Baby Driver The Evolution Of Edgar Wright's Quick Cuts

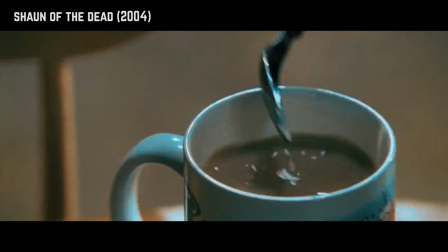0s
Are you familiar with Edgar Wright? Then you probably know him for his fast cuts.
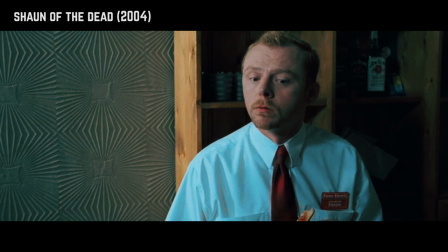6s
I always thought they were a sort of parody of Requiem for a Dream. You know when they light up and get high?
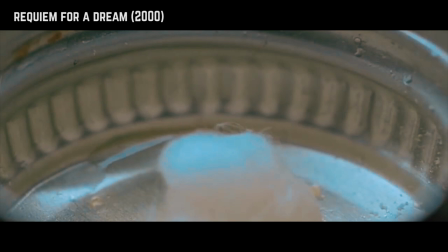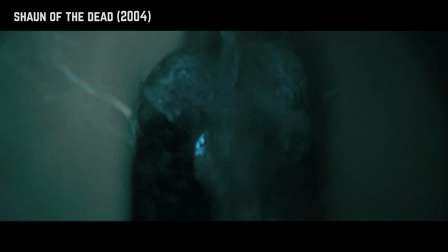17s
Compare this to Shaun of the Dead when he wakes up.
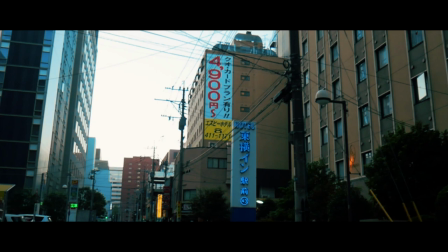23s
Edgar Wright has made it his own thing. He uses this fun cinematic technique in his movies to create comedic scene transitions.
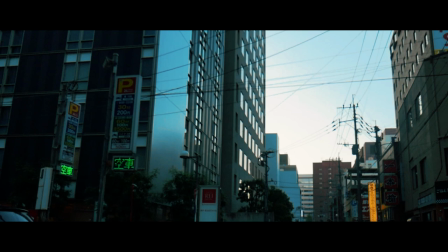31s
However, notice how he uses many fast cuts together in a sequence. This serves to speed up a series of character actions and results in a scene transition.
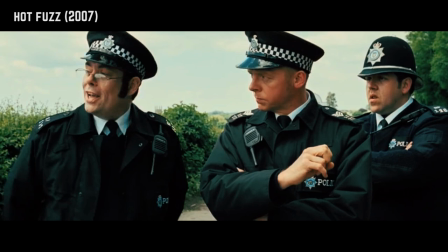40s
Here he uses it to go from a fresh crime scene
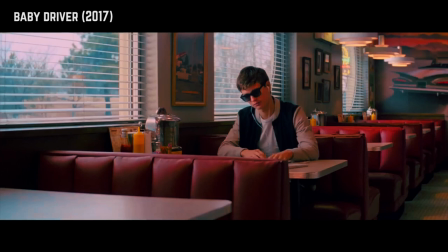47s
To a blocked off crime scene. Baby Driver is Edgar Wright's latest movie and I was expecting his signature technique to be present here.
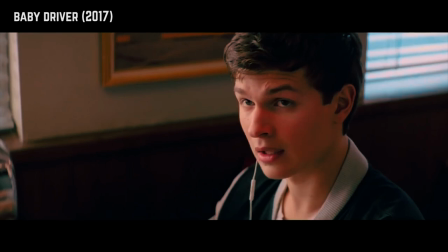56s
Except it wasn't, at least not in the same way. On a second viewing I noticed how whenever a character interacts with an inanimate object we get a quick close-up.
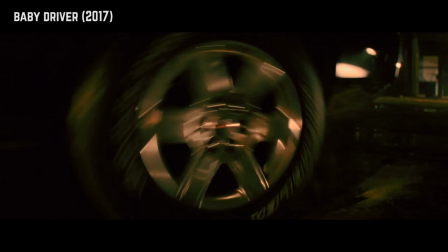65s
The vast majority of these are during car chases. We see close-ups when baby switches gears, makes turns and such.
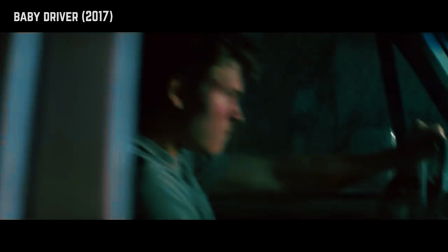71s
But we also see them when people are interacting with other things like loading a gun, picking up a grenade.
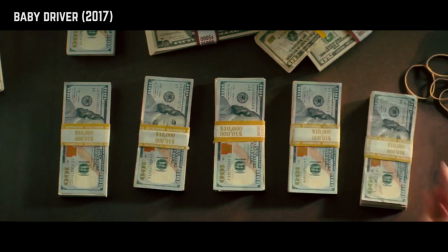78s
And we also get them for less intense scenes like when counting cash or pressing an elevator button.
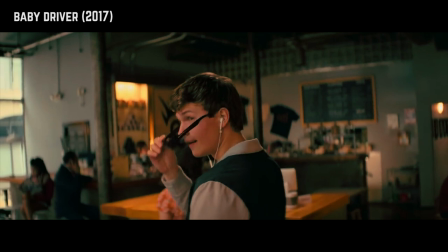84s
The way Edgar Wright uses this technique here is a lot more refined than in his previous works.
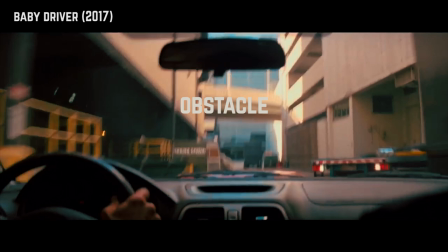90s
It isn't screaming attention to itself but still serves a similar function. A character interacts with an object which results in a change in the scene.
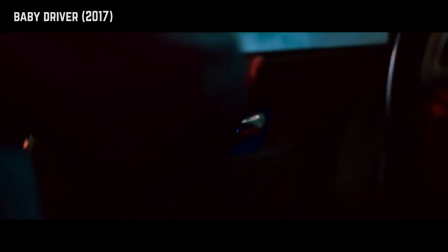100s
Even if it's something simple as picking up some coffee. Or something more significant as a door opening on a moving car.